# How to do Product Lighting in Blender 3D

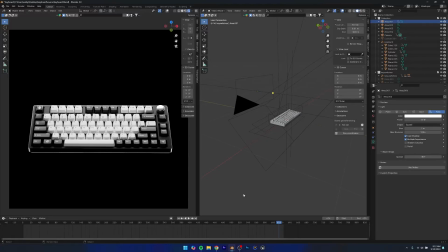What's up guys, my name is Abdul Nafe. Welcome back to a brand new video. And I was recently working on this project, this animation of this keyboard, and a lot of people were asking me how I did the lighting of this, and they were asking for like a lighting breakdown. So I thought I'd just make like a short video just showing you guys how I did the lighting of this, right? So it's actually a pretty interesting setup.
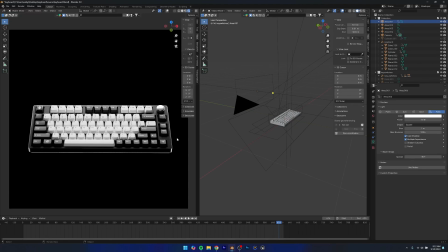You can see that we have a key light. We have some rim lights at the background, which sort of just highlight the shape of this keyboard. And obviously we have some fill lights as well. So what I'm going to do is that I'm actually going to be hiding all the lights first.
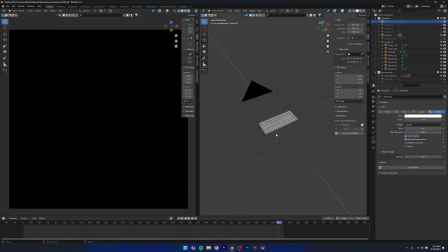So we can like add the lights one by one to really see what they're doing in the scene. So you can see we started off with a completely black scene.
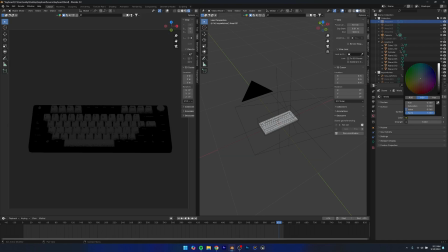You can go to word properties and just set your color to black because we don't want like any background light to sort of affect our scene, right?
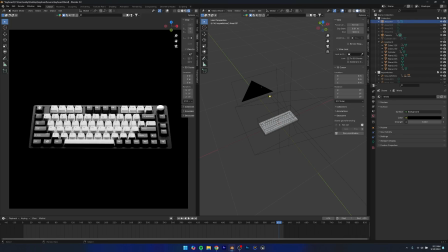The first light that I added was basically a light right here. And actually I'm gonna hide my camera just so we can like see better and just like declutter our viewport. You can see that this light is basically against the camera. So the camera is somewhere here pointing to this direction.
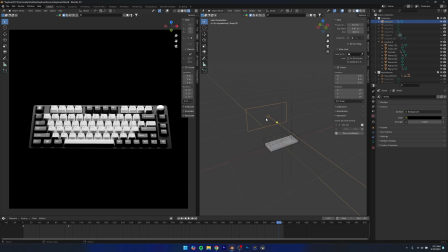And so this light is basically sort of like our key light, but at the same time, it's on the opposite direction of the camera. It's not like, it's not from the direction of the camera because we really wanna highlight these shadows and these keys.
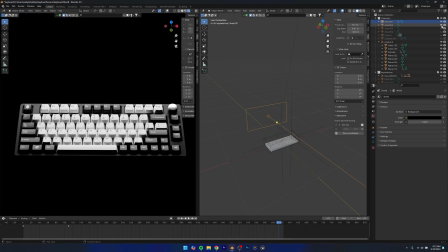So to highlight those, we added the light on the opposite direction, right? The second light that I added, actually not this one, this was area light 4. This should be the second light. This is basically a fill light. And you can see if I delete this, you can see that the shadows are just darker and it just makes the shadows a little more sort of like subtle and a little more, you know,
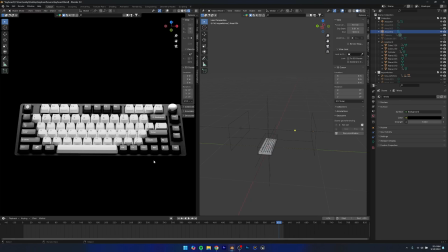manageable. So I think at this point, the image starts looking pretty good. The main problem that we're facing at this point is that there's really nothing separating the object and the background, right? Especially at the bottom, you can see you can't really tell where the object ends and where sort of the background starts.
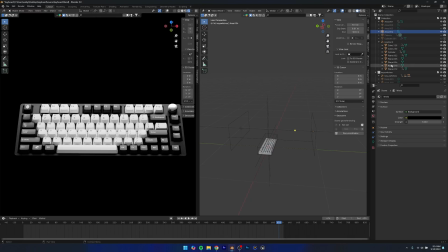So it's really like confusing, right? So for that, I added two rim lights. Basically, the first rim light was this one. This is basically a light which I placed like right under the keyboard.
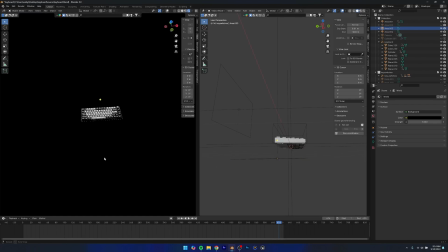Now obviously if you're making an animation, you probably wouldn't want to do this because from the bottom it wouldn't look as good, right?
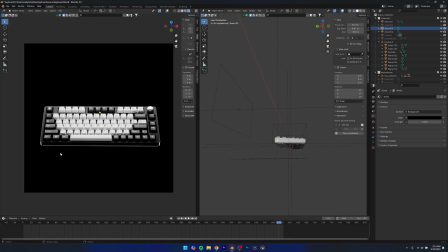But from this angle, you can see that it looks pretty decent, right? You can see that it really highlights the shape of the keyboard. If I hide this, it doesn't highlight the shape of the keyboard. If I unhide this, you can see that it really separates the keyboard and the background.
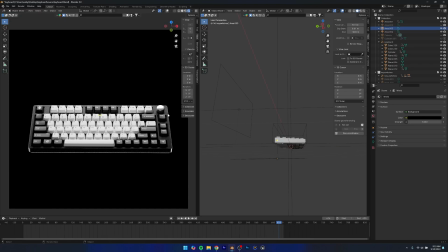But then I also wanted some like extra rim lighting effects on like these sides. So I added another light, basically. This light right here, which is basically just this light duplicated. I just reduced the size of it in the y-axis, and I just like rotated a little bit just to highlight these parts a little more.
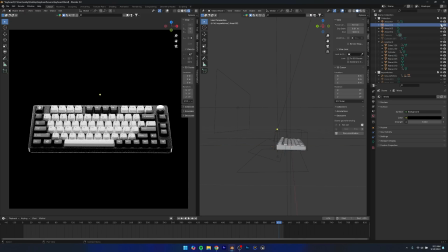So this is the before and this is the after. I think it just makes it look a little better. Obviously the difference isn't much, but you know, it's something, right? So that was basically our lighting setup. Now if you wanna let's say add some more interesting effects to the background, I'm also going to show you how to do that.
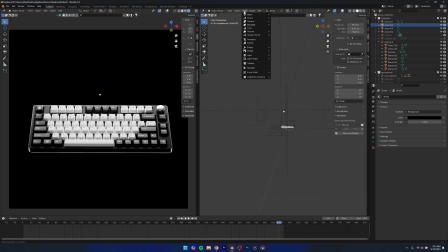So what you can do is you can basically click add mesh and then just add a plane.
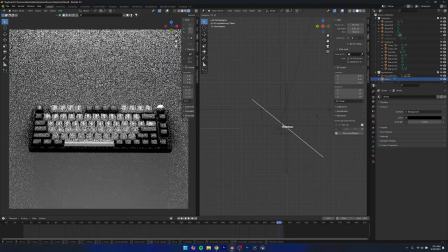And actually I'm going to go to the side view, rotate the plane. Basically,
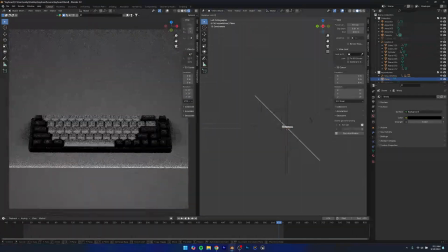I'm actually going to unhide the camera first because we want this plane to like be perpendicular to the camera because we want it to be like sort of like the background,
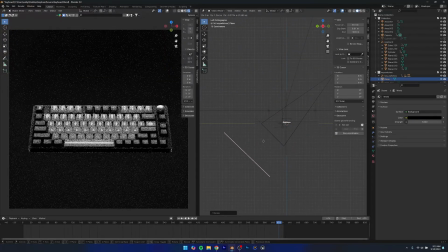and just place it right there, scale it up. And now what we can do is we can add a light, and that can just be a point light, and then we can just place this point light on this just very close to this plane,
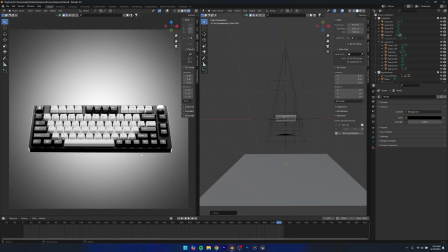and you can see it adds sort of like a gradient vignetting effect to our scene.
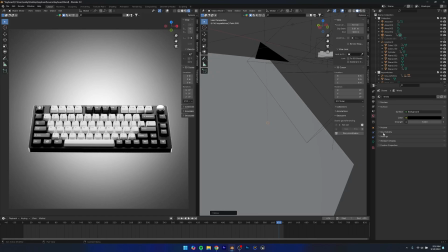Now obviously you can tweak this as well. So first thing I'm going to do is I'm going to increase the radius. So the higher your radius is, obviously up to a point, it's going to make your lighting more smooth. But obviously if it intersects with the plane itself, then it's gonna give you this effect which doesn't look good.
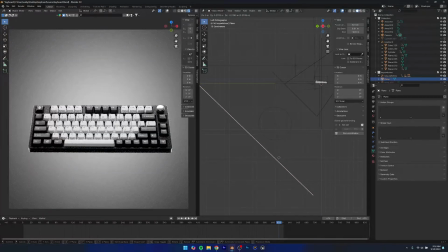Like it's gonna give you this hard lighting effect. I'm just gonna move it back like that, and now you can see it's pretty smooth, the lighting in the background.
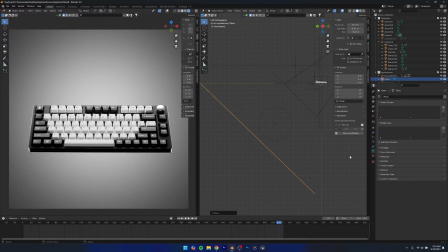How do you control this lighting? It's pretty simple. You can basically just select the plane, go to the materials tab, add a new material, and then you can basically just change the color of this material, something like that.
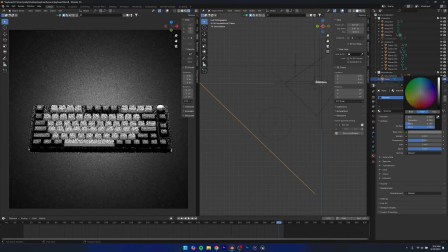If I make it like really dark, something like that. So you can see that looks much more interesting than, you know, maybe something like, if I select this plane and hide it, you can see that this looks pretty black.
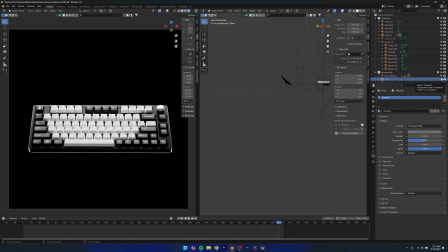The background is pretty like, you know, just dull. It's like completely black.
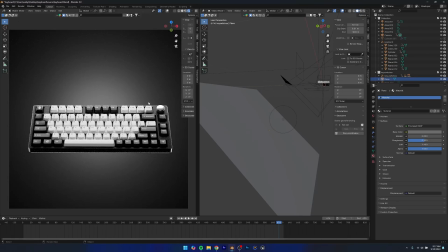This adds more sort of like, you know, it just makes the background look more interesting, in my opinion.
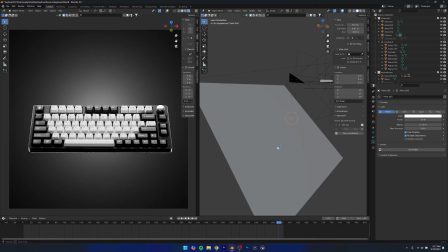Again, all this is personal preference. And yeah. So yeah, that was the very simple lighting setup that I wanted to show you.
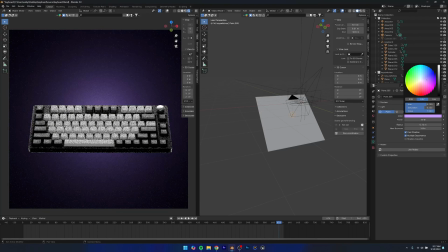Obviously, you can also control the color of this. You can tweak the color, make it whatever you want. I think that looks much more interesting, honestly. So something like that, maybe a little more, because especially because our product is like just black and white, right?
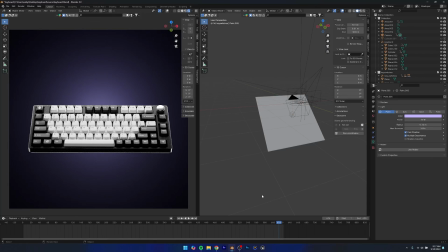It's actually like a lot of times it's actually good to like add color to the background to just make the image pop more. And yeah, so that's what we did.
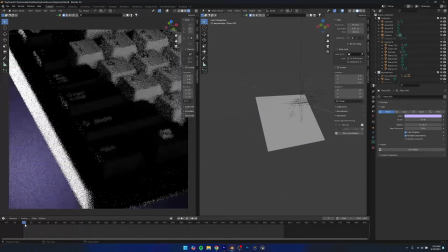Now, if you want to learn how to make this whole scene from scratch and also how to make an animation of the scene, so you can see that this whole animation, it's pretty noisy right now,
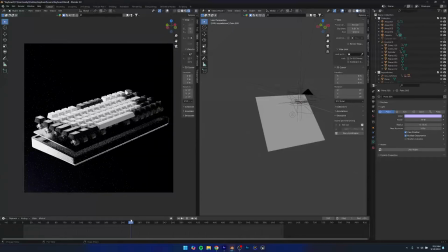but you can see if you want to make this whole animation from scratch, you can see that we have these sort of scenes and we have like a exploded view animation of the keyboard.
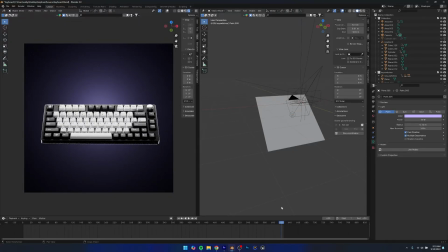If you want to learn how to make all these scenes, you can check out my course. The link is going to be in the description. And in that course, we're going to be making three realistic product animations. One of them would be this keyboard right here. And we're going to be covering all the steps from importing the models, lighting the scenes, texturing, and animating, rendering, post-processing, all that stuff from scratch.
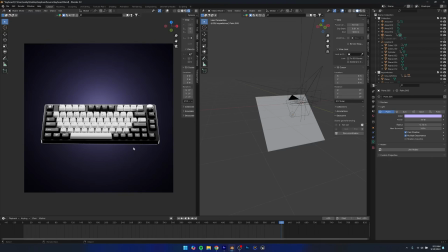So if you want to take your product animation skills to the next level, check that course out. And yeah, thanks a lot for watching. I'll see you in the next one. Goodbye.